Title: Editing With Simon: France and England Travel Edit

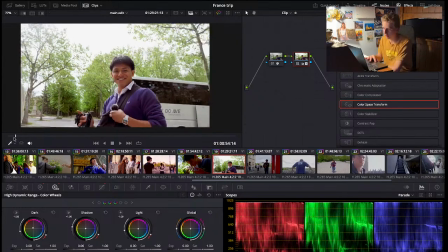(67:36)
This clip is very overexposed. Stand by.
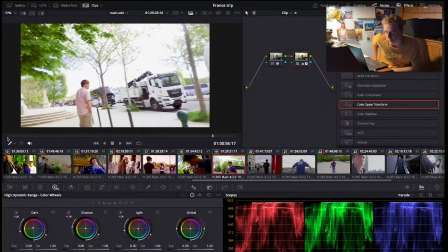(67:42)
Doing just because the camera was probably just set incorrectly,
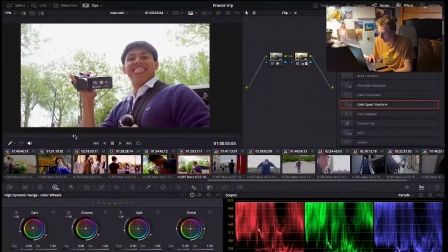(67:46)
and the sky was just full of clouds, making the sky seem very white.
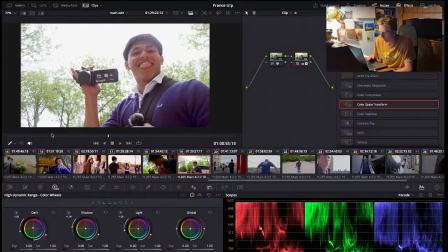(67:53)
Stand by. But it doesn't affect the image too much. Stand by. I can kind of just leave it the way it is because it looks fine.
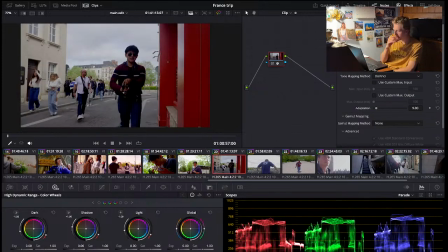(68:00)
I don't need every clip to be like the main color to be one particular. I can just have it be a normal video.
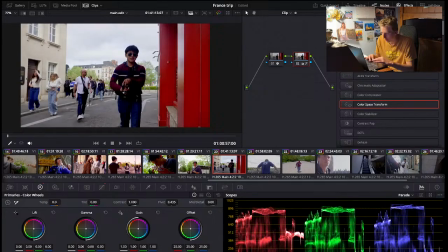With this clip, Joe was heavily in the shadows, and I'm just bumping up it a little bit too much,
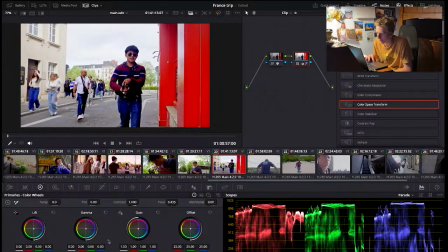(68:33)
almost on the edge of being overexposed, but that's okay. Thank you for the love and support in the chat. Means a lot to me.
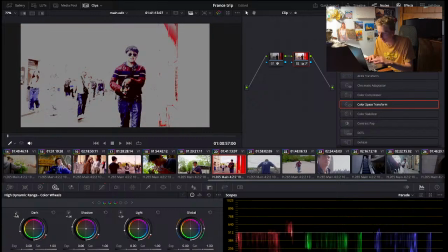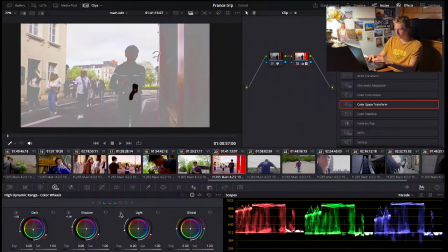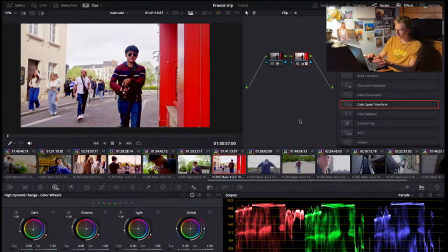(69:18)
That looks like... And darling,
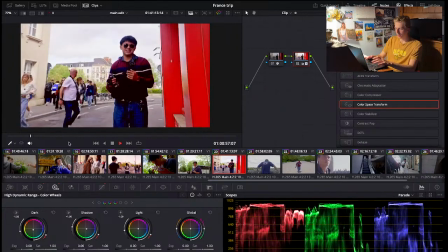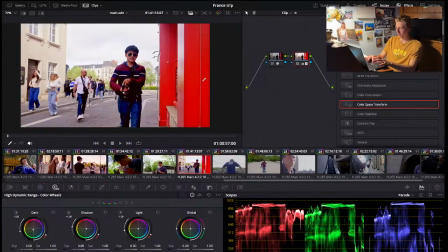(69:26)
color really pops that red building right there. This is what it looked like.
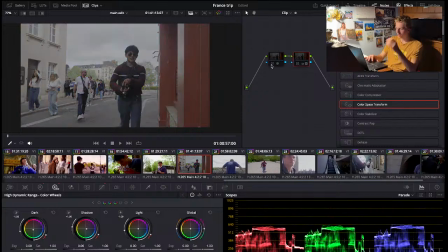(69:32)
This is what the original clip looked like. If you just wanted to know, like, this is what is coming out from the camera as I'm recording it.
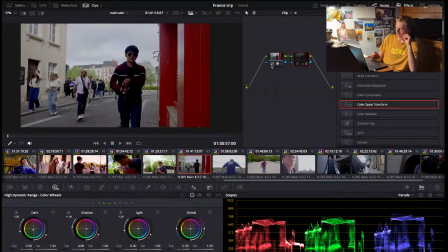(69:42)
And so just adding the color space transform effect and having the right settings, it then brings the color to be a little bit more natural for what the camera would capture. And then with it being coming out this gray color,
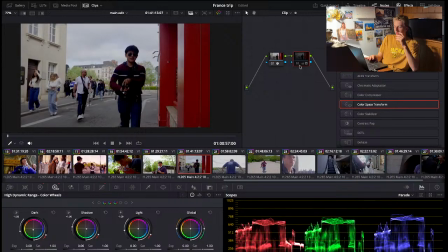(70:01)
I can then make the colors really pop like it is right now here.
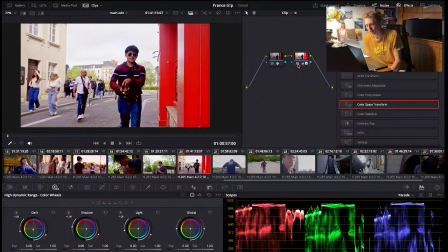(70:06)
And so that gives me a lot more ability to edit these images and have the colors come out so bright.
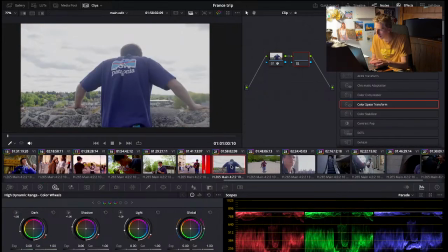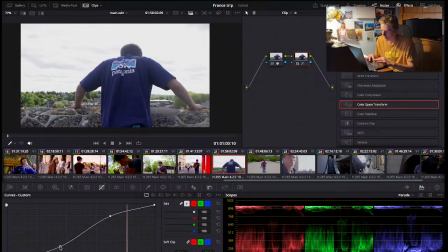This video will seems like it'll be very nice. The shadows seem not to be too overexposed, and the sky, well, it is overexposed.
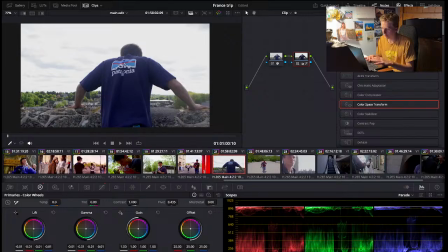(70:39)
I don't see that too bit much as a problem. I think it's fine. The main subject wasn't the sky either. It's more just a nice background.
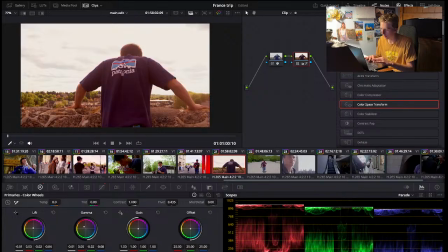(70:54)
Thinking orange might be a nice color though. A little bit of orange, a little bit of blue. Really putting the blue into those shadows of the shirt.
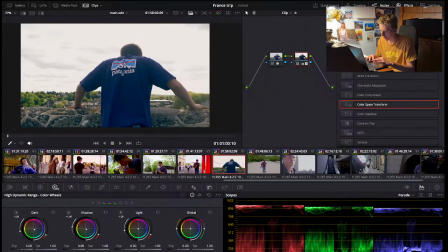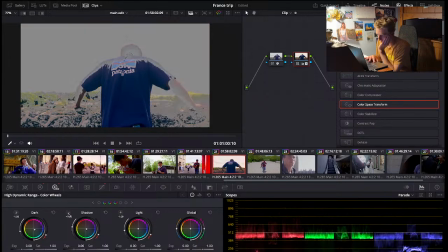(71:20)
So I'm going to scale it back a little bit though,
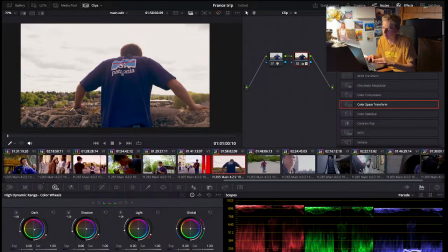(71:23)
so that there's a little bit of orange over here with the arm and the stones, and the shirt's very blue.